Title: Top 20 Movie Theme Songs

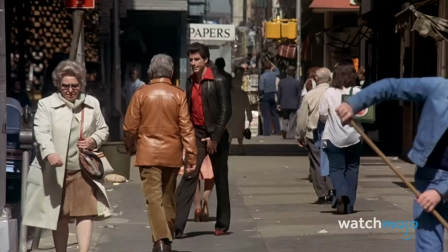21:08 Listening to the lyrics, however, the song's message of survival is made apparent.
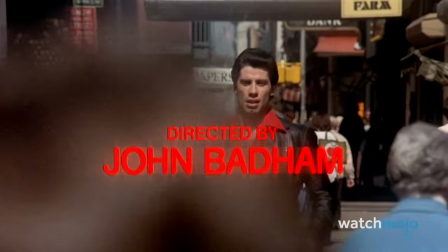21:12 Although it seems like Tony owns the streets of New York, the big city is slowly eating him alive, and disco is the one escape.
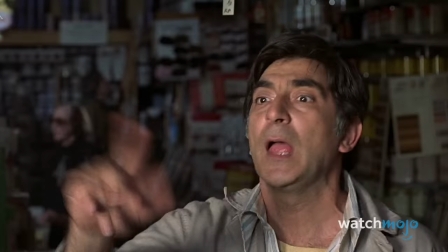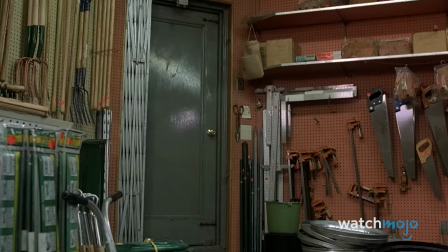21:26 The song will speak to anyone who's tried to maintain a self-assured appearance while struggling to find their place in life.
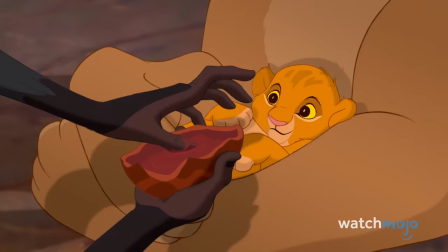21:32 Number 3. Circle of Life from The Lion King We easily could have populated at least half this list with themes from Disney's animated library.
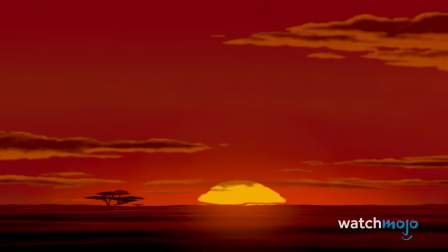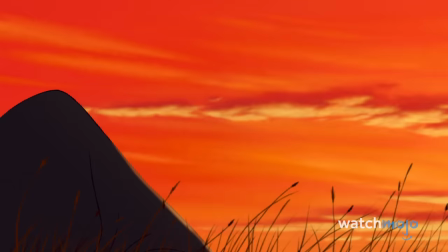21:47 For the sake of variety, though, we are shining a spotlight on the Disney song that gives us the most chills.
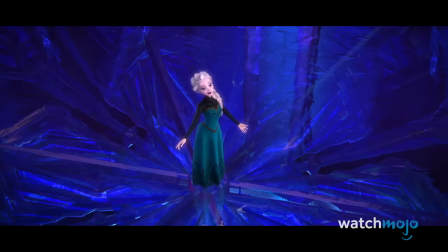21:53 No, not Let It Go.
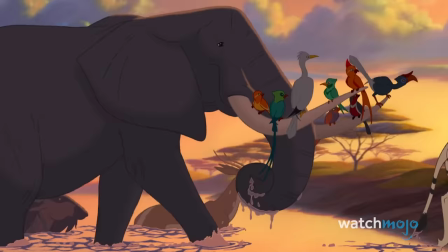21:58 Although that ever-popular tune was a worthy contender. Every time The Lion King commences with Circle of Life, we get goosebumps. bumps.
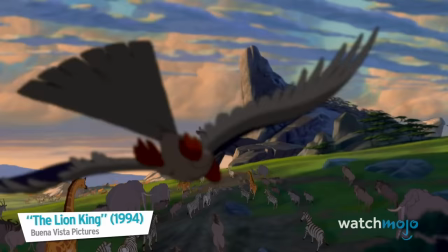22:06 It's a song
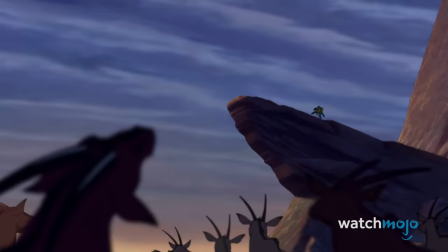22:12 that makes us feel almost insignificant in the vastness of nature. At the same time, Circle of Life reminds us that we all have a part to play in this world.
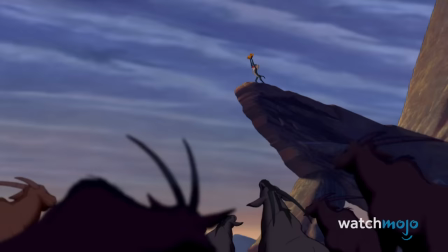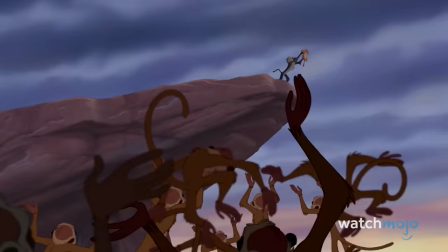22:27 Elton John's music and Tim Rice's lyrics are sweeping yet soothing, not unlike A Sunrise.
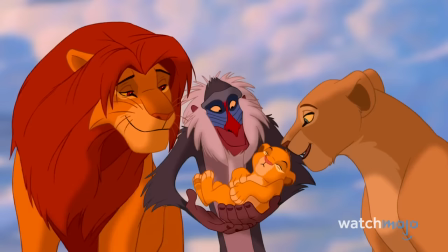22:33 Opening and closing Simba's story, the song makes the circle whole.
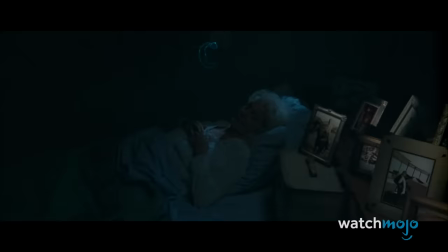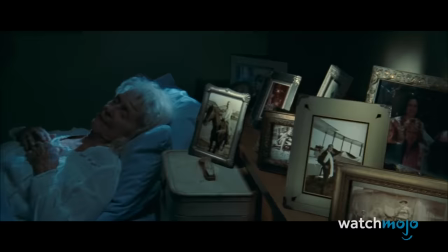22:43 Number 2. My Heart Will Go On from Titanic As an elderly rose lies in bed,
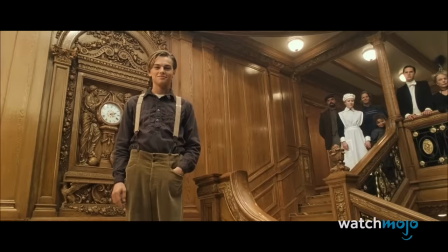22:49 her younger self reunites with Jack aboard the Titanic, sharing a kiss while their fellow passengers surround the staircase.
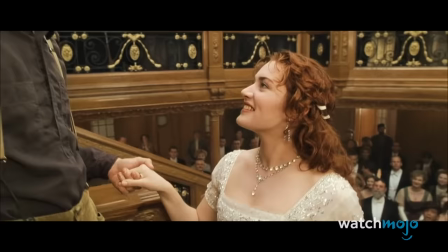22:56 For anyone in the audience barely containing their tears, the ensuing song is what unleashed the floodgates.
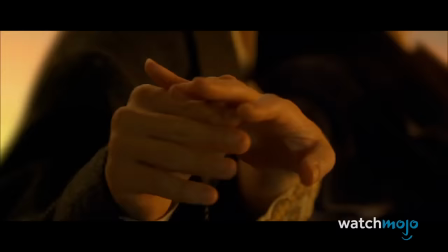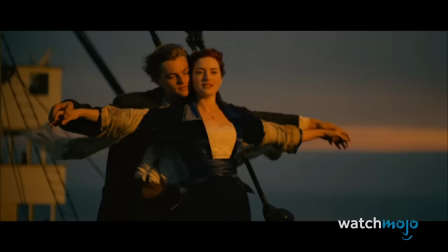23:08 My Heart Will Go On is every bit as epic and romantic as the film that inspired it.
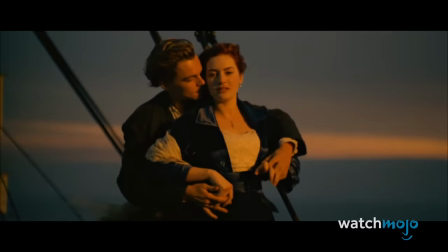23:14 Ironically, director James Cameron initially didn't want a theme song for his picture because he feared it would come off as too commercial.
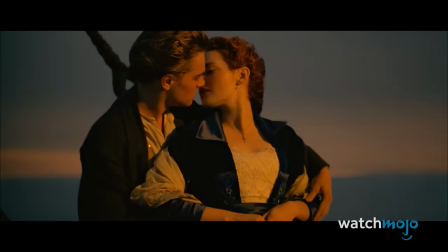Likewise, singer Celine Dion wasn't sure if she had another Beauty and the Beast in her.
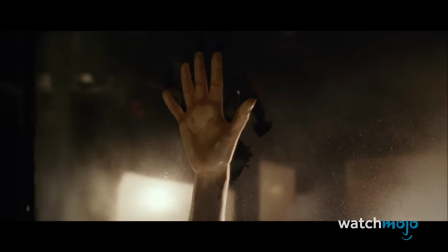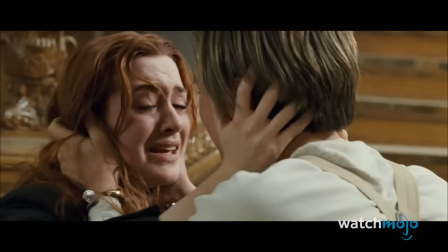23:38 Composer James Horner was so adamant that he quietly worked on the song with lyricist Will Jennings.
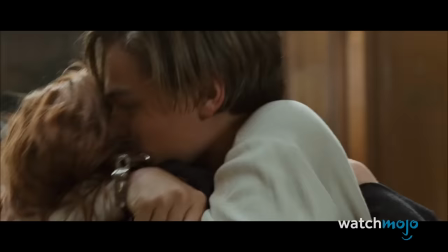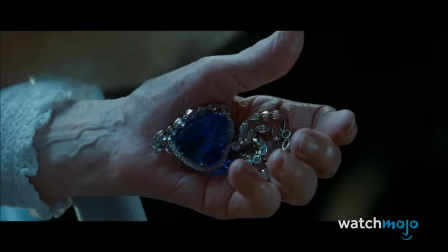23:51 Cameron eventually gave his blessing, and the rest is history.
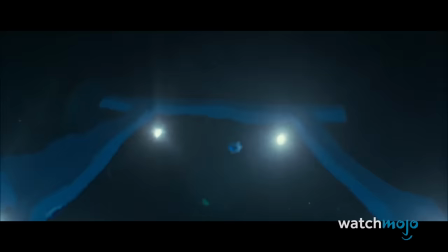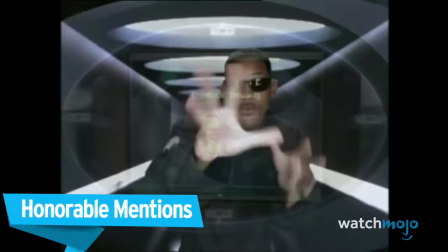24:02 Before we unveil our top pick, here are some honorable mentions. Men in Black from Men in Black.
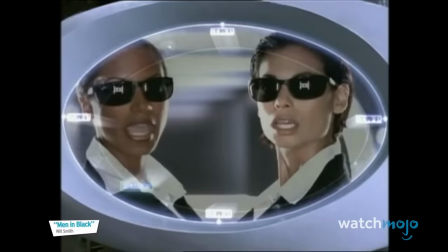24:08 Will Smith at the height of his film and music career.
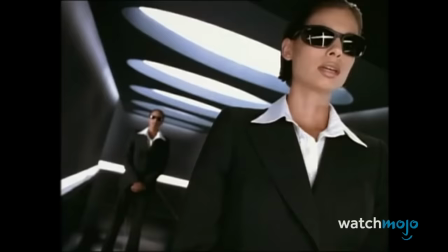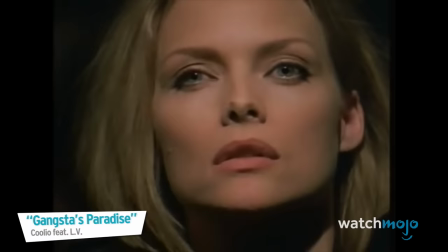24:18 Gangsta's Paradise from Dangerous Minds. Way before we all associated it with the first Sonic the Hedgehog trailer.
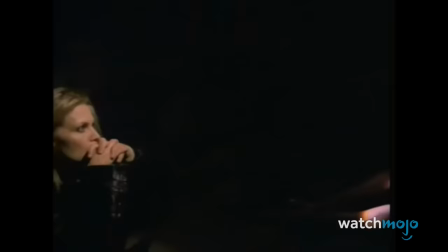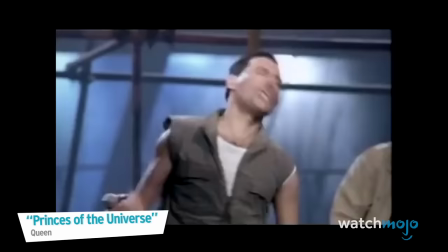24:31 Princes of the Universe from Highlander. This theme has the power.
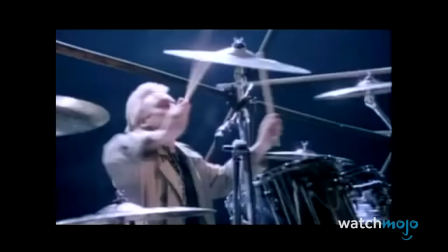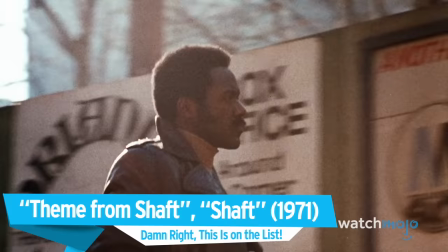24:41 Theme from Shaft, from Shaft. Damn right this is on the list.
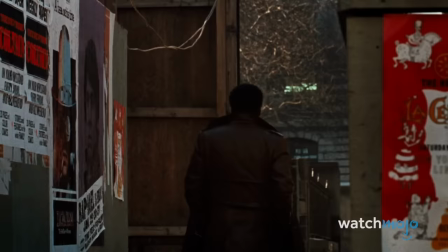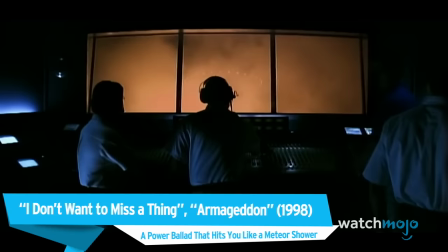24:52 I don't want to miss a thing from Armageddon. A power ballad that hits you like a meteor shower.
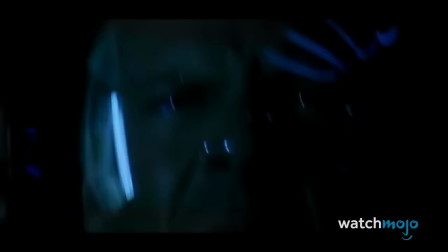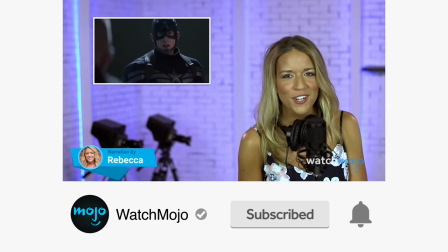25:04 Before we continue, be sure to subscribe to our channel and ring the bell to get notified about our latest videos.
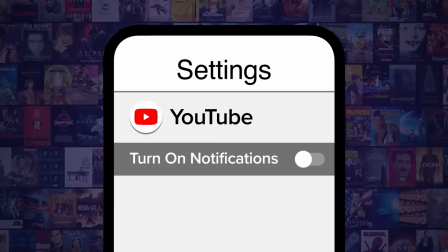25:10 You have the option to be notified for occasional videos or all of them.